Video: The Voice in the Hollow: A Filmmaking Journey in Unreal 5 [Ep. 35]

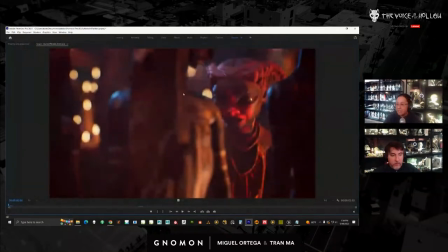(30:18)
What I did is put a ton of candles behind her because they look cool when they go out of focus. So you can see where we have all these like lights back here. and they're all candles. And I punched up like a blue rim light, so you could see that.
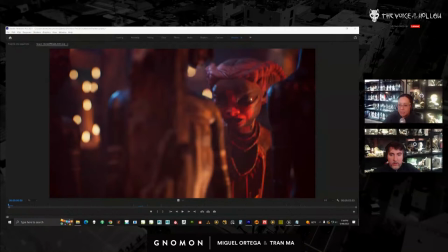(30:37)
And then just the lighting is it's more saturated, it's a little bit more dramatic.
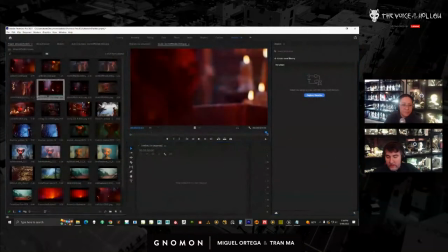(30:44)
You know, now that looks much more exciting. Let's see a couple other shots here.
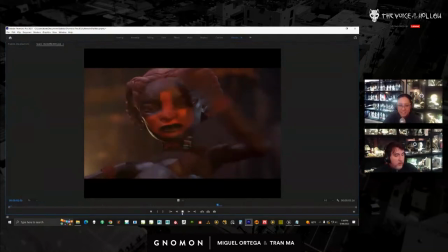(30:55)
Again, they didn't look as bad as the stuff in the desert. Yeah, she doesn't have clothes. But, you know, they just look like dolls. So this is our first look.
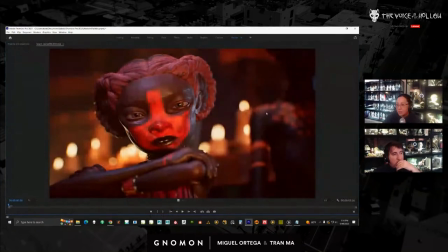(31:09)
And now this is where it's at. It's got candles. There's a dude standing behind her. Just so it looks like she's not by herself. The lighting is more dramatic on her face. And she has kind of like a blue light on hitting this side.
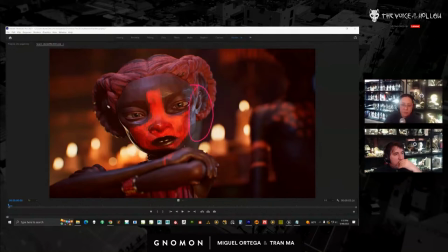(31:26)
She's got a couple lights. She has two rim lights, one orange and one blue. And then she has kind of a fill that's blue that's picking up these little highlights. And it's really subtle, but you need it because if you don't have it, the face is going to go real flat.
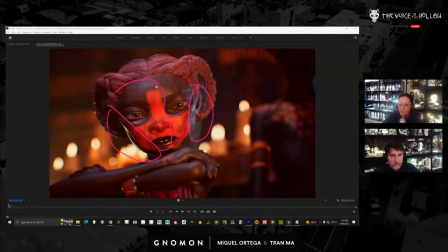(31:43)
And then she has a main light. So she has four lights hitting her face. The main light has a flickering effect, which I'll play.
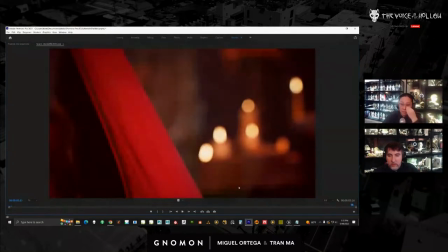(31:51)
So it looks like fire flickering. And then we also have animation changes on it, right?
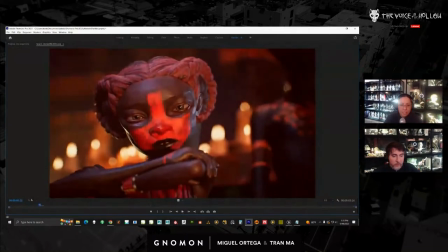(31:57)
So we had an animator come in.
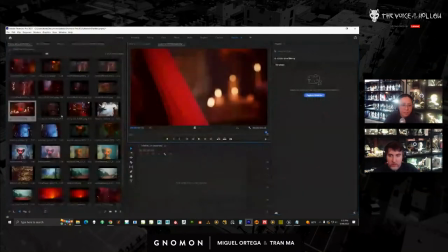(32:04)
And then if I just go back here.
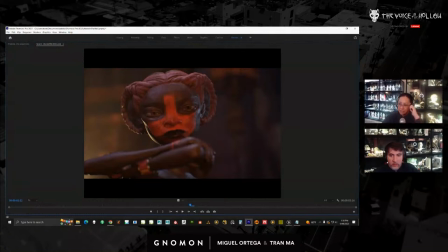(32:08)
There's a couple of things in her design that I kind of, if you have an opportunity to see, I'd like to see. One of them is her teeth. Like she has like, at least the intention was to design it in a way where she looks cute.
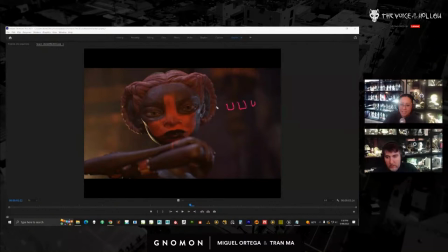(32:24)
And so she has like kind of gappy teeth, right? At least I think they're supposed to be cute. And you don't see it always.
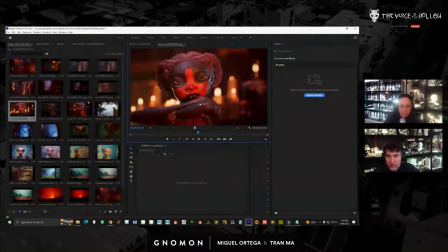(32:35)
So on here, you know, I kind of lit it in a way where you could see it. You know, just adding, giving her some character. Let's see this one here.
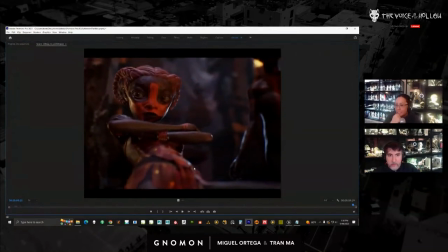(32:51)
So this one has a different performance. The lighting's changed. And this one has
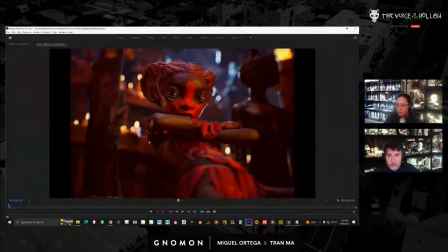(33:01)
some additional hand animation for the face. It's subtle, but kind of needed. We have candles in the back. It gives it more punch. It's more saturated. And then I have some nice little rim light back here. Basically, I just want to see complexity.
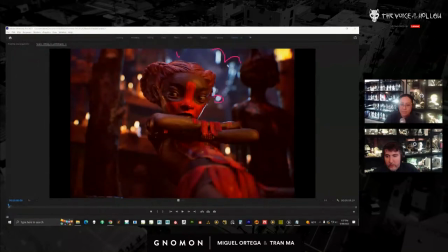(33:19)
I like it when I'm lighting and I'm seeing like all this, like little spec lights hits. I think it looks good or interesting. So it's new animation and adjusted lighting.
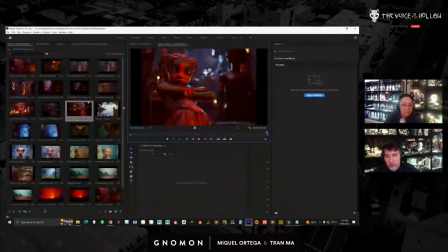(33:38)
Okay. What else here? Oh, okay, let me show this one.
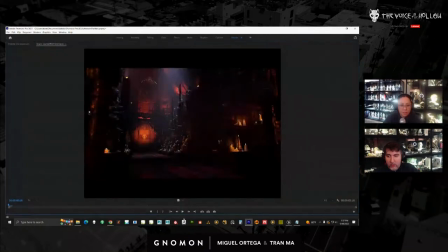(33:53)
So this is one of our shots before.
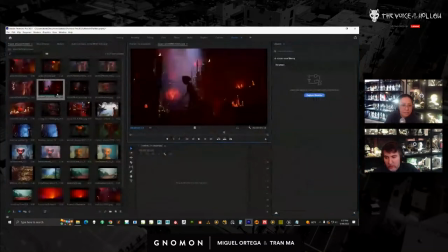(33:59)
Again, it doesn't look so bad because we got better at lighting as we were going.
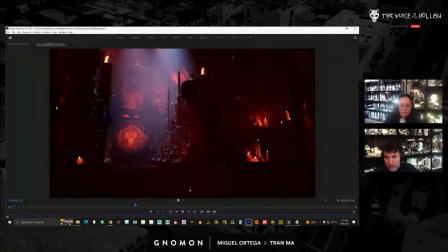(34:04)
And just this one here, just to make it more dramatic. So again, there's not a lot of chance to just put smoke everywhere, it makes sense in the scene. So I want to put as much fire. I like the candles. I added a lot of smoke.
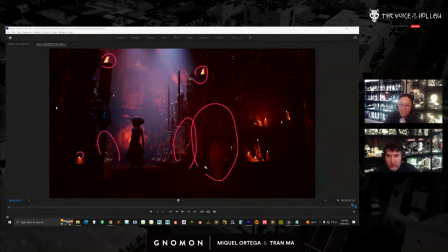(34:22)
It doesn't make sense why smoke's coming from the hole, like from the ground, but it works, right? Just gives more imagination. And then as she's walking out, she has like these sparks, you know, kind of bursting.
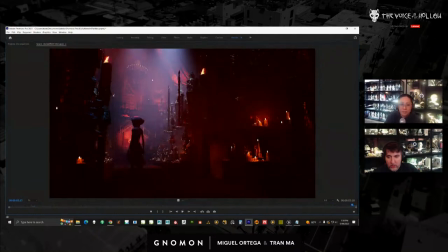(34:37)
It's just giving it increased complexity. And then the lighting up here is more even,
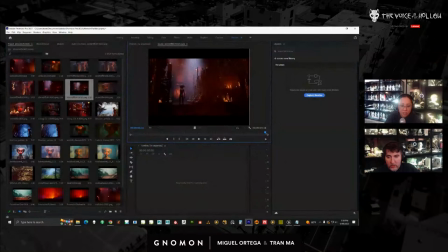(34:44)
whereas in the old one, it's kind of like strange ray.
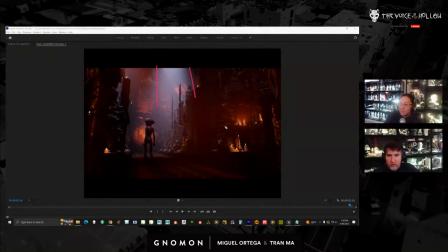(34:51)
And I don't know why. It doesn't make sense compositionally because she's right here. So it would make sense if that was coming down here or something, but it doesn't make sense that we have a ray here and then this center of interest here.
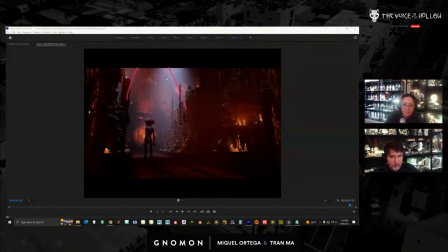(35:08)
I did try to put a light here to make it brighter, but it kind of blew out the details. And I kind of like seeing the chandelier. So I just pushed it back.
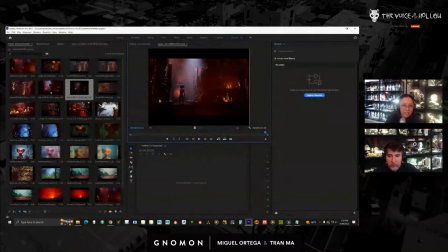(35:19)
Plus, it's really too distracting anyway. So it's still here.
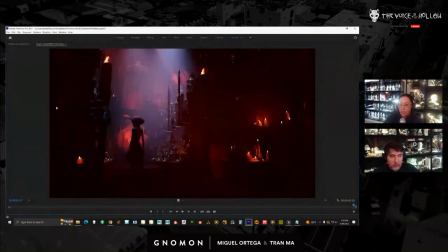(35:24)
Some of this, again, will be cropped out because our framing is really, you know, more like this. that's her frame. But still, you know, it's a little bit more focused, I think.
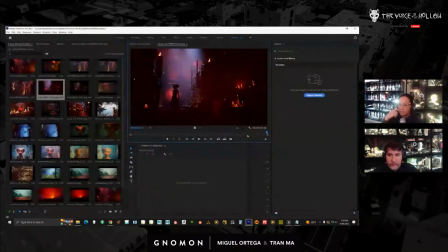(35:38)
You know, and we'll probably come back and readjust more stuff as we go. So I did a bunch more shots than this.
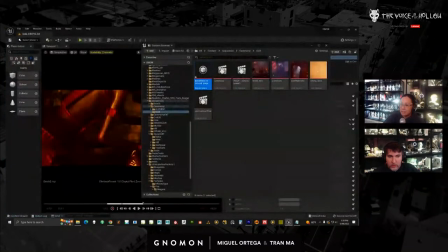(35:50)
I'm at a good state where I'm catching up to Miguel. So I'll show where that is. Sometimes these maps can take a moment
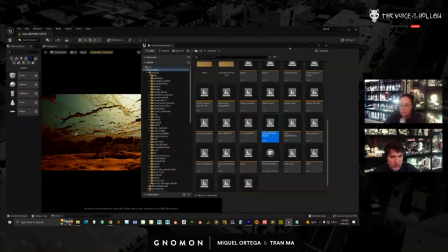(36:07)
to load, even though I just loaded it, because it's different maps.
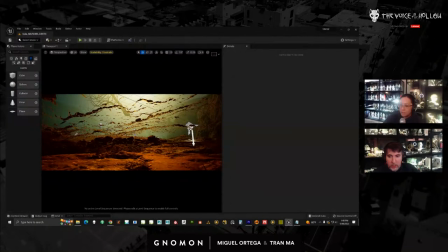(36:17)
Give me 1 second.
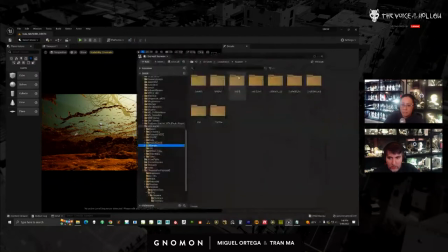(36:24)
So this would be the murder. I have a bunch of stuff to do. These are shots I haven't gone through yet. And it's kind of overwhelming.
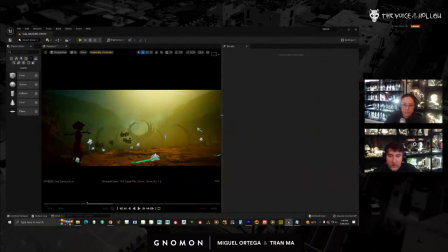(36:44)
So this is a shot that I was working on yesterday.
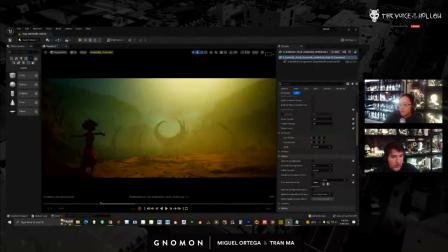(36:48)
When I get to, like, this is a new sequence where there's a confrontation. We're revisiting this set for the second time. So in our story, you do see this for the first time. And the lighting is similar.
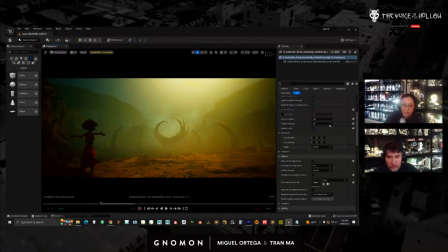(37:03)
I just added a lot more atmosphere to make it, I don't know, moodier, right? So if I play the shot. Okay, so, I mean, if you've been following along, you may know this is a messed up story at this point.
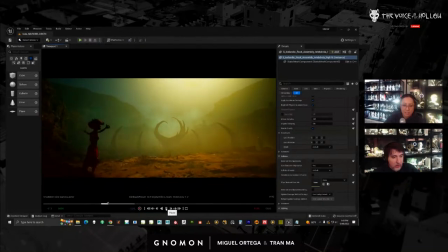(37:21)
But she gets impaled. One of the sisters gets impaled. There's no klotzim. There's no shot modeling on any of these characters. So they're not blowing right now. I'll come back and do that later. I think it'll look nicer. But what I did here was I added, well, I basically purchased
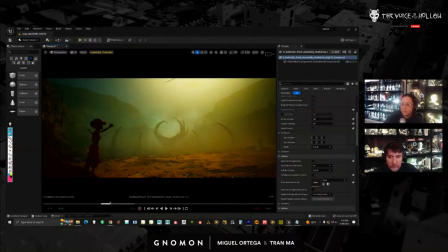(37:40)
on the marketplace some different kind of wind elements. And let me just turn them off so you can see what it looks like without it.
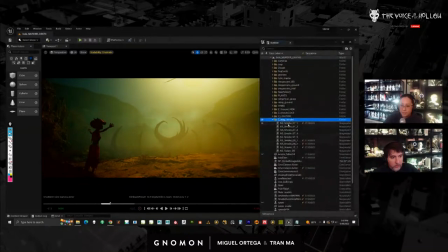(37:55)
Let me put this over here. So now I have all this additional smoke. I like how these look, right? So here's one where it's just gusting.
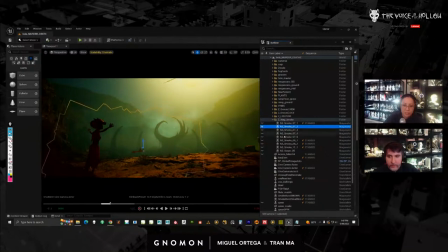(38:14)
And then I started replacing them in the back next to the tree because they have nicer movement, right? It gives it like that nice dusty look. And then I have some fog or more smoke shooting from underneath.